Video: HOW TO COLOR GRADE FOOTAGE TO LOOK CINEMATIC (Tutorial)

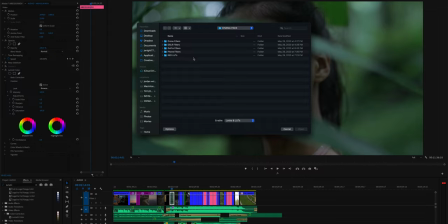(4:09)
So since this was shot on the Canon 1DX Mark II, I'll select DSLR filters. Now, as you can see, there's a different range of LUTs to choose from. For this, since it is of a model, I'll select DSLR skin tones.
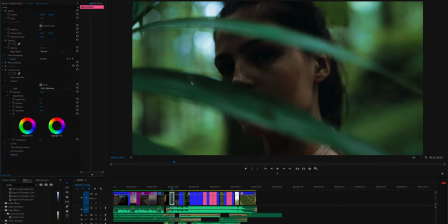(4:22)
And as you can see, it's a pretty good starting point. Just like any filter, it's not gonna just be one-stop shop. You're gonna wanna tweak the colors depending on the environment. So the first thing I like to do is adjust for the lighting. I'm gonna select curves. I'll go down to the RGB curves, and I'm just gonna raise the highlights a bit.
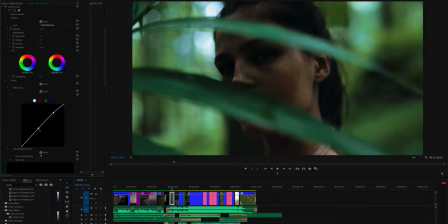(4:41)
Next, I'm gonna bring this middle back towards the blue line. And lastly, I'll bring down the blacks to have a bit more contrast. I'll raise up the low end a little bit more to make sure it's not too harsh on her skin. And then what I like to do is adjust the highlight tint and shadow tint. Highlights, I usually like dragging it towards the pink a little bit.
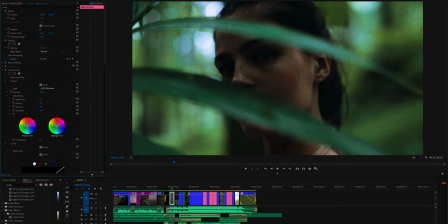(5:01)
And for shadows, I'll bring it towards the orange just to warm it up. And then lastly, a nice trick I like to do is smooth out the skin tones using Cosmo, which is part of the Magic Bullet suite. So as you can see, when I select Cosmo and turn it on, in the drop-down menu,
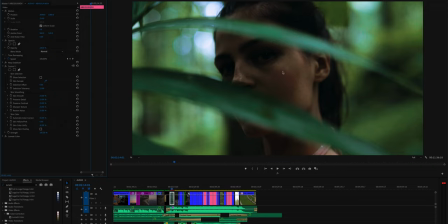(5:18)
I can hit the little dropper, select the color of the skin tone, and when you toggle between on and off, you can see it smooths out the skin a little bit. You could even adjust the percentage of how smooth you want the skin to be. And then the before and after
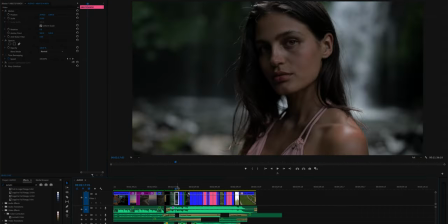(5:35)
definitely adds a more cinematic feel to it. Next, here's another shot of my friend Thea, and this time it's in front of a waterfall. So again, I'm gonna start with Lumetri Color, go to Creative, under Look, hit Browse, and since this also was shot on the 1DX Mark II, I'm gonna stick within the DSLR filters.
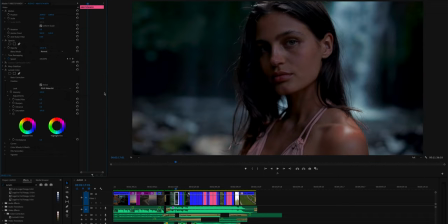(5:55)
This time, I'm gonna select DSLR Waterfall, and as you can see, it's a pretty good base, but the filter is a little strong. What you can go ahead and do is go to the intensity meter and just bring it down a bit, maybe to about 85.
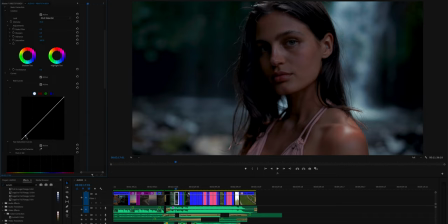(6:08)
Again, I'm gonna go to curves, bring down the black levels just a bit. I'm gonna raise the middle and the highlights. Not too much, don't want the waterfall to be blown out. And then next, what I can do is scroll down here to the green and the blue area, and then adjust the saturation, because as you can see, it's starting to distort in the back.
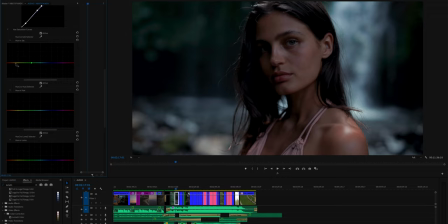(6:28)
So I'll bring down the saturation. Then I want to bring some more saturation back into her skin tone, so I'm going to go to orange and red, boost that up a little bit, go to highlight and shadow tint again. Shadows, I'm going to bring towards the green to give it that jungle feel,
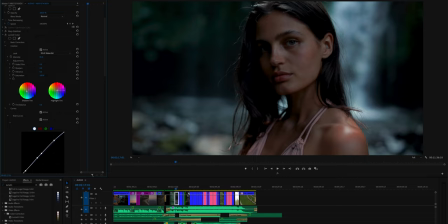(6:44)
and then highlights towards the pink here, maybe more towards orange, keep it nice and warm. Then lastly, I'm gonna turn on Cosmo again from the Magic Bullet suite,
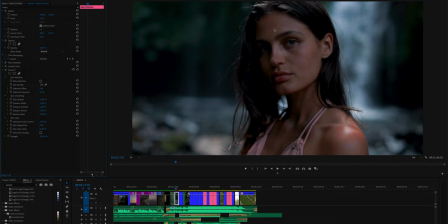(6:57)
select the dropper, click it on her skin tone, and as you can see, it really smooths it out. You can adjust how smooth you want it to be. Right now it's at 25%, but you can raise it, lower it based on where you want, and there you go.
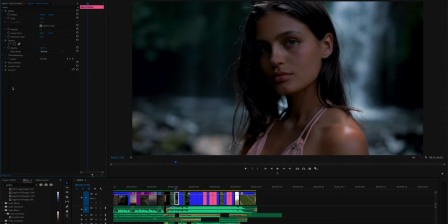(7:12)
Before, after. Next, we're gonna go to this drone shot of Bali.
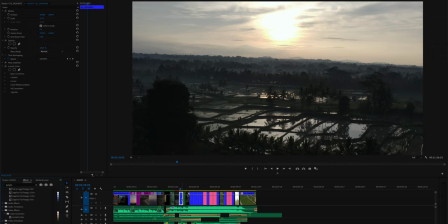(7:19)
Again, drop on Lumetri Color, Creative,
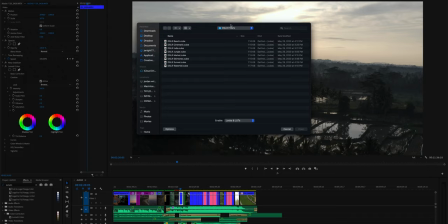(7:24)
Browse, and this time, since it's a drone shot, instead of using DSLR filters, go back to the cinema pack,
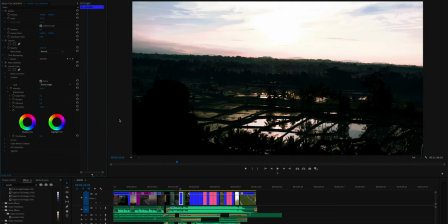(7:32)
select drone, and then we can use drone jungle. As you can see, that's already pretty good, but I may want to just tweak the lighting a bit. Raise up the blacks just a little so we can maintain some detail in the shadow. Bring this middle down, back to normal.
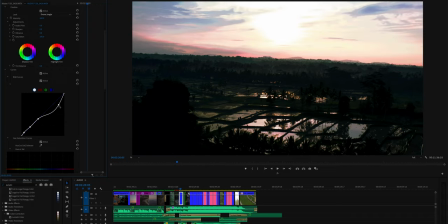(7:48)
Maybe bring the highlights down a bit too. You don't want it to be too blown out. As you can see, there's distortion happening within the pinks and the highlights here. So what you can do is go down to hue and saturation, lower the pinks a bit so it's not having that distortion.
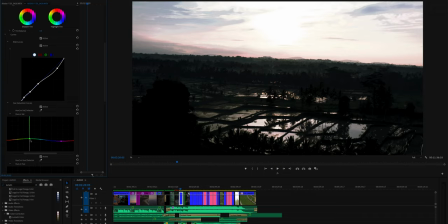(8:03)
You don't want to lose all the green that's happening in the rice field. So let's bring up the green, bring up the blue a bit. And then again, lastly, highlight tint, shadow tint.